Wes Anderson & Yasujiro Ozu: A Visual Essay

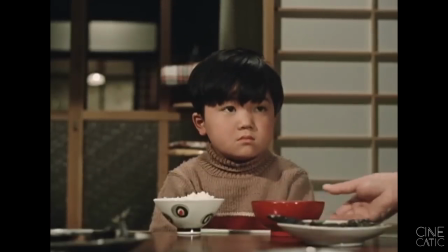(4:35)
Tokyo Story, Good Morning, and A Story of Floating Weeds have parents and children at odds with one another as well.
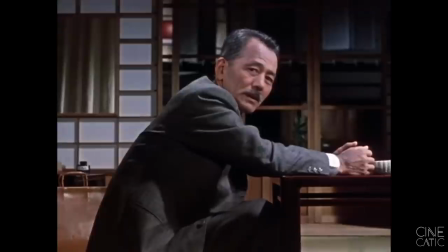(4:41)
We also see fathers and daughters butting heads over marriage in many Ozu works, including, but definitely not limited to, An Autumn Afternoon and Late Spring.
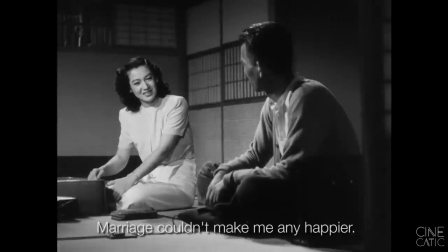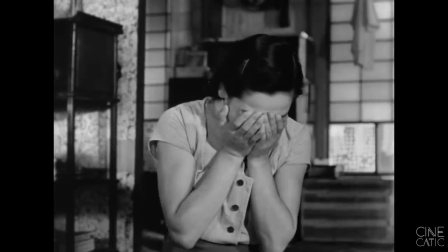(4:58)
In that same vein, the trend in Ozu films is the dissolution of the family.
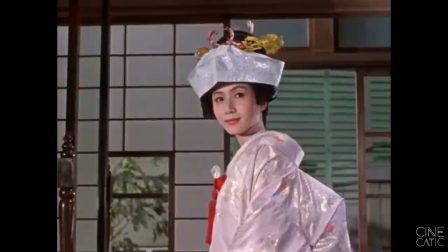(5:02)
Sometimes a parent is missing or dead, and sometimes the film ends with a marriage, an implied separation of child and parent, like with An Autumn Afternoon.
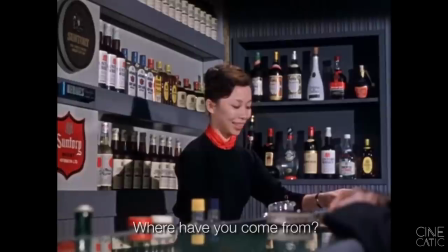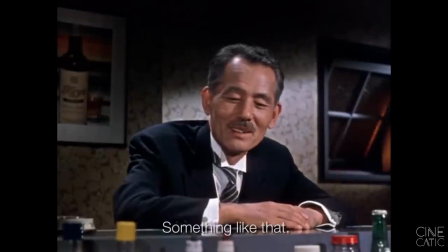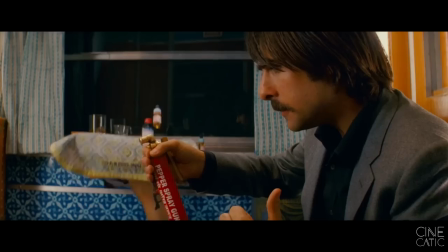(5:21)
Wes Anderson utilizes the dissolution of the family as well,
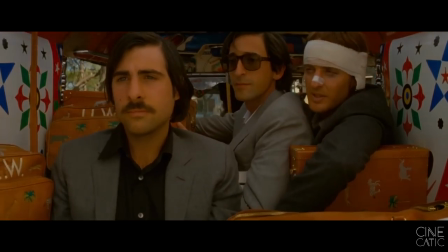(5:25)
although his conclusions are considerably more optimistic. bringing children and parents together instead of pulling them apart.
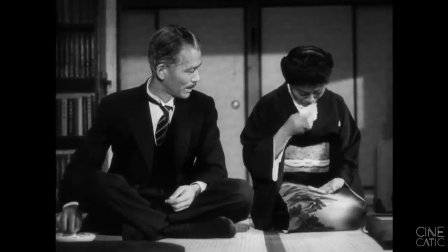(5:32)
In any case, the turbulences of family take center stage in both the works of Yasujiro Ozu and Wes Anderson.
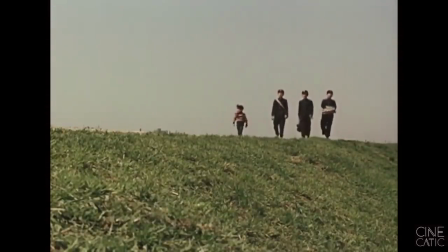(5:43)
Young children as well are utilized by both directors, which oftentimes adds a sense of innocence to a film with otherwise serious themes.
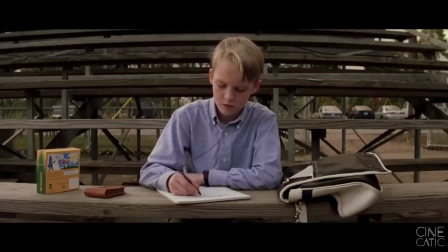(5:50)
With Anderson, we see this in Rushmore with Dirk.
And then I knew for sure when they went skinny dipping in Mr. Bloom's swimming pool, giving each other hand jabs while you were taking a nap on the front porch.
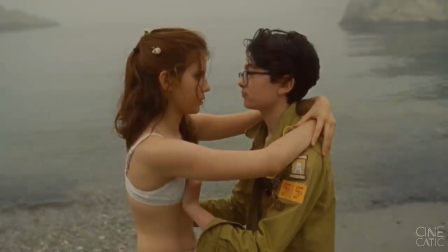(6:00)
And with Sam and Susie in Moonrise Kingdom.
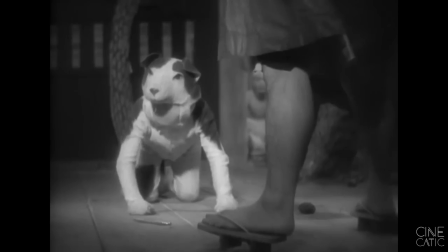(6:06)
With Ozu, a prominent example of this is with the little boy in A Story of Floating Weeds from 1934, and Floating Weeds, the 1959 remake.
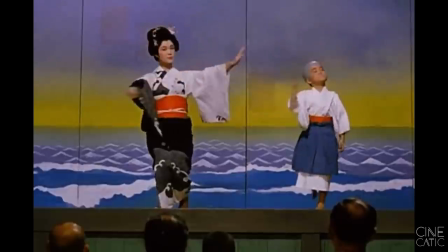(6:15)
The story is fairly melancholic in tone, but the antics of the little boy offer little moments of comic relief.
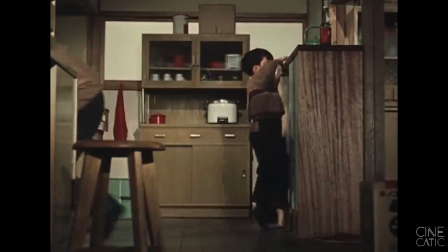(6:22)
Good Morning is already lighthearted by nature, but there's still something to be said for the way in which Ozu lingers on these little moments of fun and whimsy.
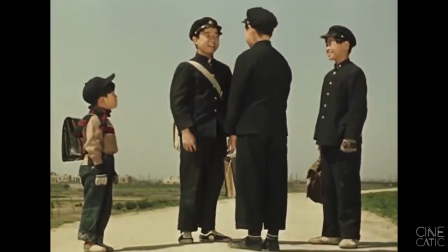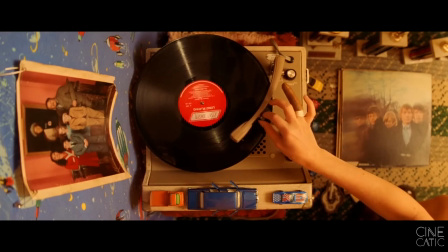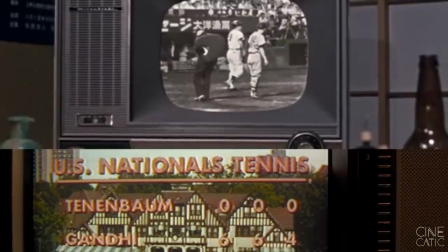(6:44)
Another element that's hard to ignore in both Wes Anderson and Yasujiro Ozu's films is a sentimentality for nostalgia.
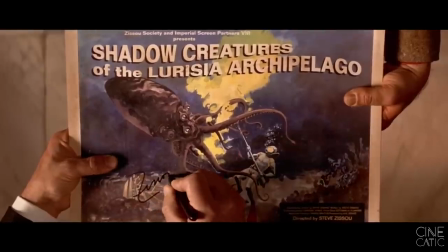(6:50)
Wes Anderson especially is known for his creation of environments which feel timeless with all of its borrowed elements from other time periods.
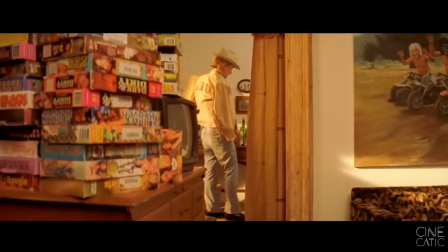(6:57)
We see this in the color palettes and patterns in the Royal Tenenbaums that are strongly reminiscent of the 60s and 70s, suggesting a family stuck in time.
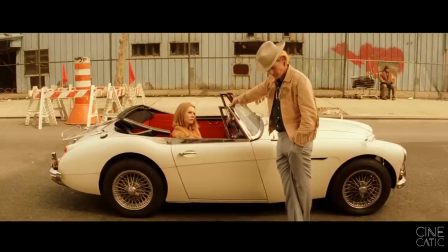(7:05)
We can also see this with Max's play being set during the Vietnam War in Rushmore.
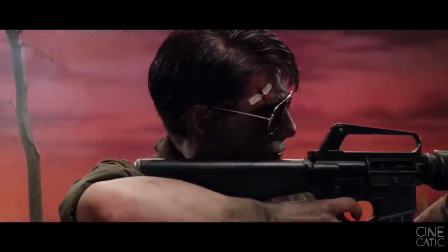(7:09)
And in the soundtracks, we experience that nostalgic longing with tracks from 1960s and 70s bands and singers,
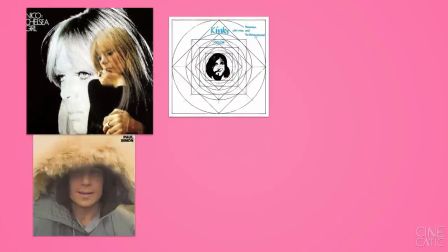(7:15)
such as The Kinks, Paul Simon, Nico, Cat Stevens, Bob Dylan, and others.
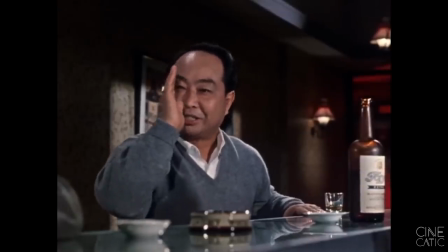(7:21)
Throwbacks through music are used by Ozu as well in Floating Weeds and especially in An Autumn Afternoon, where the same grand war tune is sung multiple times throughout the film.
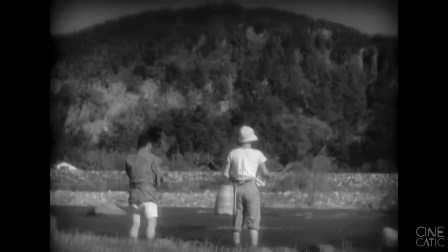(7:32)
But Ozu didn't focus on recent nostalgia like Anderson does. But rather, Ozu placed emphasis on the familiar by cultivating a sense of tradition. We can see this with a strong focus on objects and images traditional to Japanese culture, such as tea ceremonies, kabuki theater,
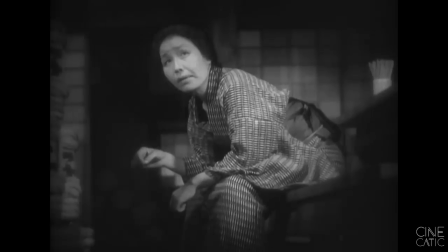(7:48)
and religious objects, such as this Buddhist Daruma doll in A Story of Floating Weeds.
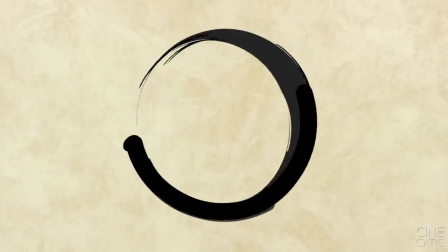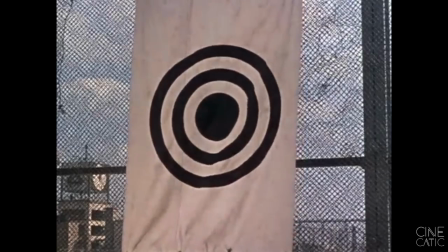(7:59)
Another thematic parallel we can draw between Wes Anderson and Yasujiro Ozu is the cyclical nature of their respective narrative structures,
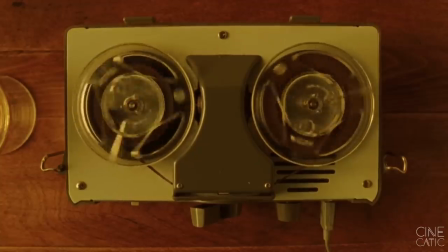(8:06)
having films end where they started.
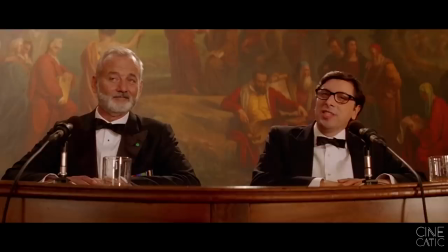(8:09)
The Life Aquatic with Steve Zissou opens with Steve presenting the first part of his jaguar shark documentary to a less than enthusiastic reception.
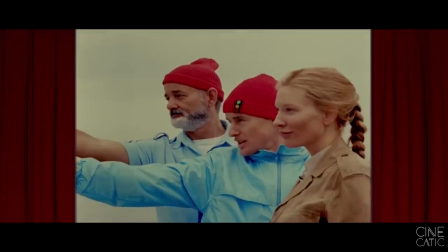(8:17)
The Life Aquatic ends with a screening of the complete work.
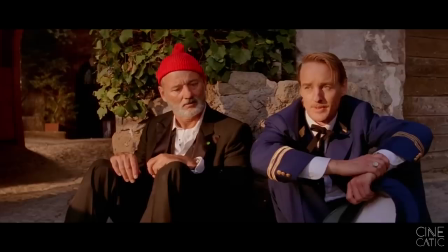(8:20)
At this point, Steve has observed the jaguar shark, has gained and then lost a son, and is now being heralded for a comeback.
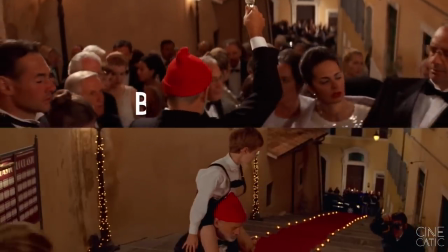(8:30)
We're brought back to almost the exact same situation as the opening of the film, but everything has changed.
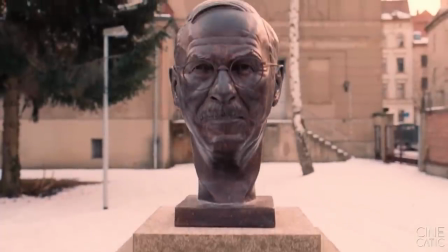(8:36)
We see the same use of cyclical structure in The Grand Budapest Hotel,
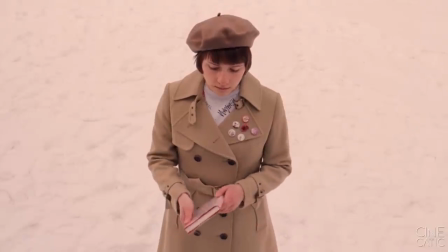(8:40)
which opens on a young girl visiting the author's statue, the book of The Grand Budapest Hotel in hand.